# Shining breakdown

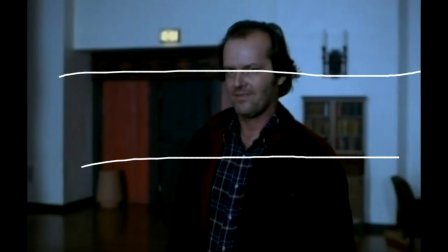(3:51)
In terms of like the first line being pretty much where you would expect the eyes to be, and Jack more or less centered in the frame, slightly to the right perhaps, but occupying significant space,
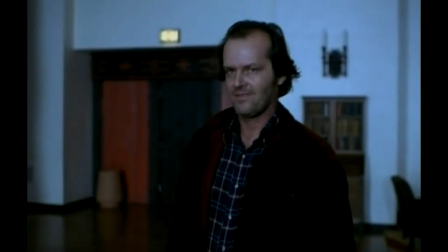(4:10)
but not in real sharp close-up, so that he doesn't seem to be threatening. But interestingly, if it's the case with framing, in the case of movement, he's moving directly at the camera.
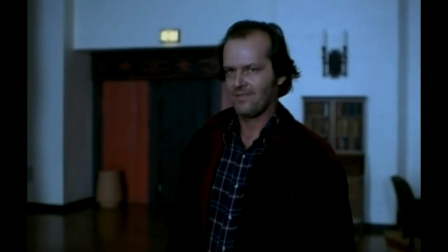(4:25)
And so that presents a bit of a threat because the camera is also moving away. So let's just let this play out a little bit and get the reverse shot with.
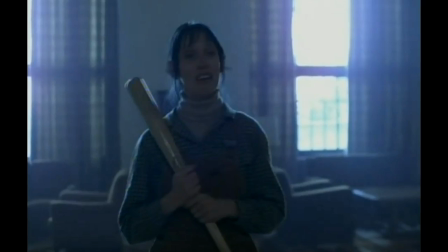(4:44)
And here it is. And so this is Shelley Duvall, and the shot really is radically different in several ways. One, the camera's moving in. Shelley Duvall is moving away. So with camera movement and actor movement, it's the exact reverse.
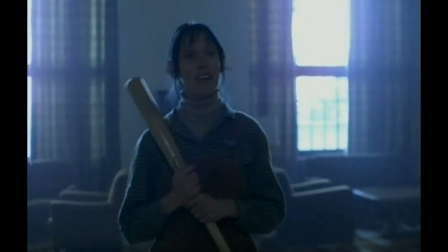(5:03)
Also, Shelley Duvall occupies the exact opposite kind of space as Jack Nicholson, where Jack was more to the right. Shelley Duvall is more to the left,
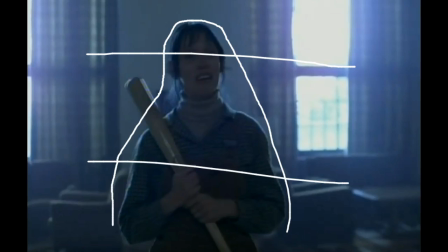(5:16)
even if still she does conform more or less to the rule of thirds in terms of where the framing lies. However, she's holding a bat, which would seem to be a weapon, but it also creates this strong kind of diagonal line,
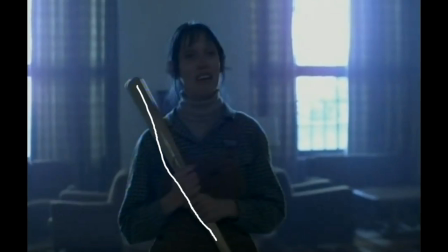(5:33)
which is not at all threatening, but does suggest instability. In terms of costuming, I think it's interesting that she is wearing a turtleneck, and so that doesn't make her seem threatening.
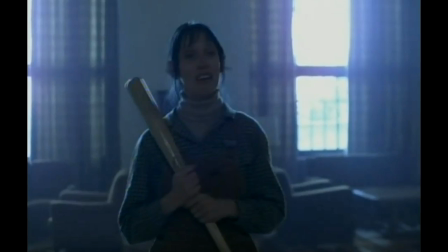(5:52)
She's got on very casual clothing, but I think possibly the most notable thing is her expression and the fact that she is not like Jack looking directly at the camera but looking away, but also the lighting,
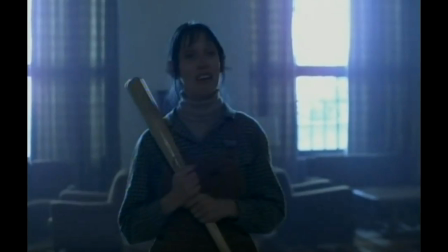(6:07)
right? You can't avoid the lighting, which seems to be coming from the windows largely, and is, but there's also other lighting on the set. And so what it does with this strong backlighting is it softens the character.
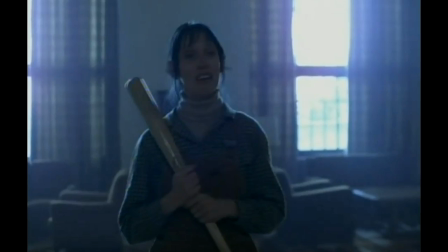(6:24)
It makes her seem more diffuse, and so the threat is clearly there. So again, we'll let this play out,
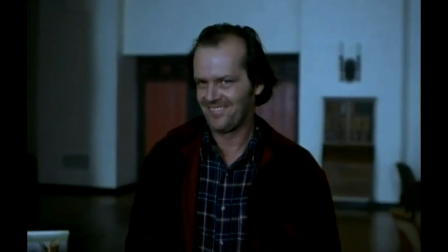(6:33)
and this back and forth movement between Jack Nicholson and Shelley Duvall.
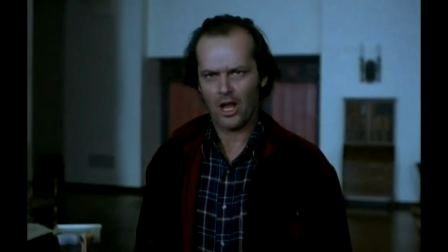(6:39)
And now Jack is really becoming centered, right? He's slightly closer to the camera. He's more centered, and he's also being framed. This is something that's going to happen throughout this scene by the background,
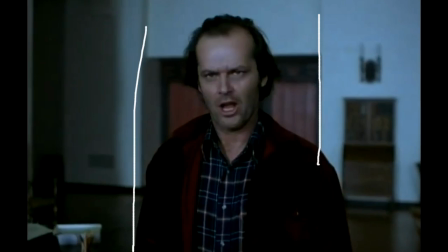(6:55)
which kind of lends him these strong vertical lines, this sense of power. And so, but this movement toward the camera becomes more and more threatening.
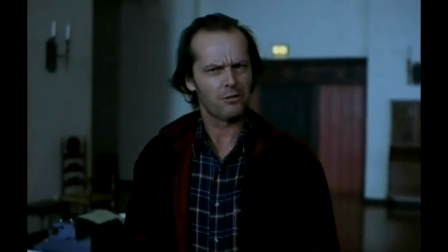(7:11)
And it's interesting because as this plays out, it's going to shift a little bit
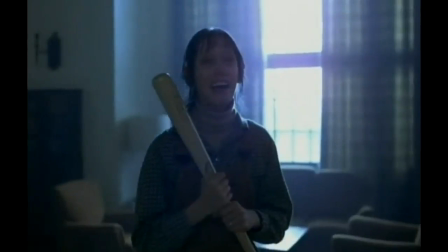(7:21)
insofar as Jack Nicholson moving into Shelley Duvall's light, and Shelley Duvall,
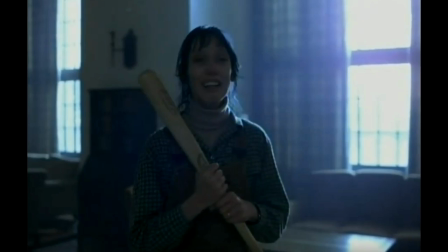(7:27)
and it's happening already, is moving out of this really highly diffuse light into something that's going to give her a little more definition as the scene goes on. But we're looking up slightly at Shelley Duvall as well.
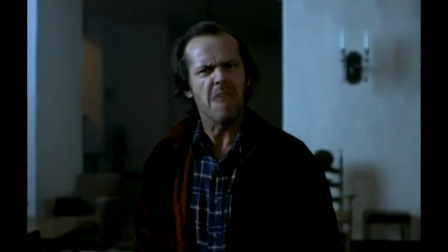(7:46)
But we're still, again, moving away, and again with Jack Nicholson.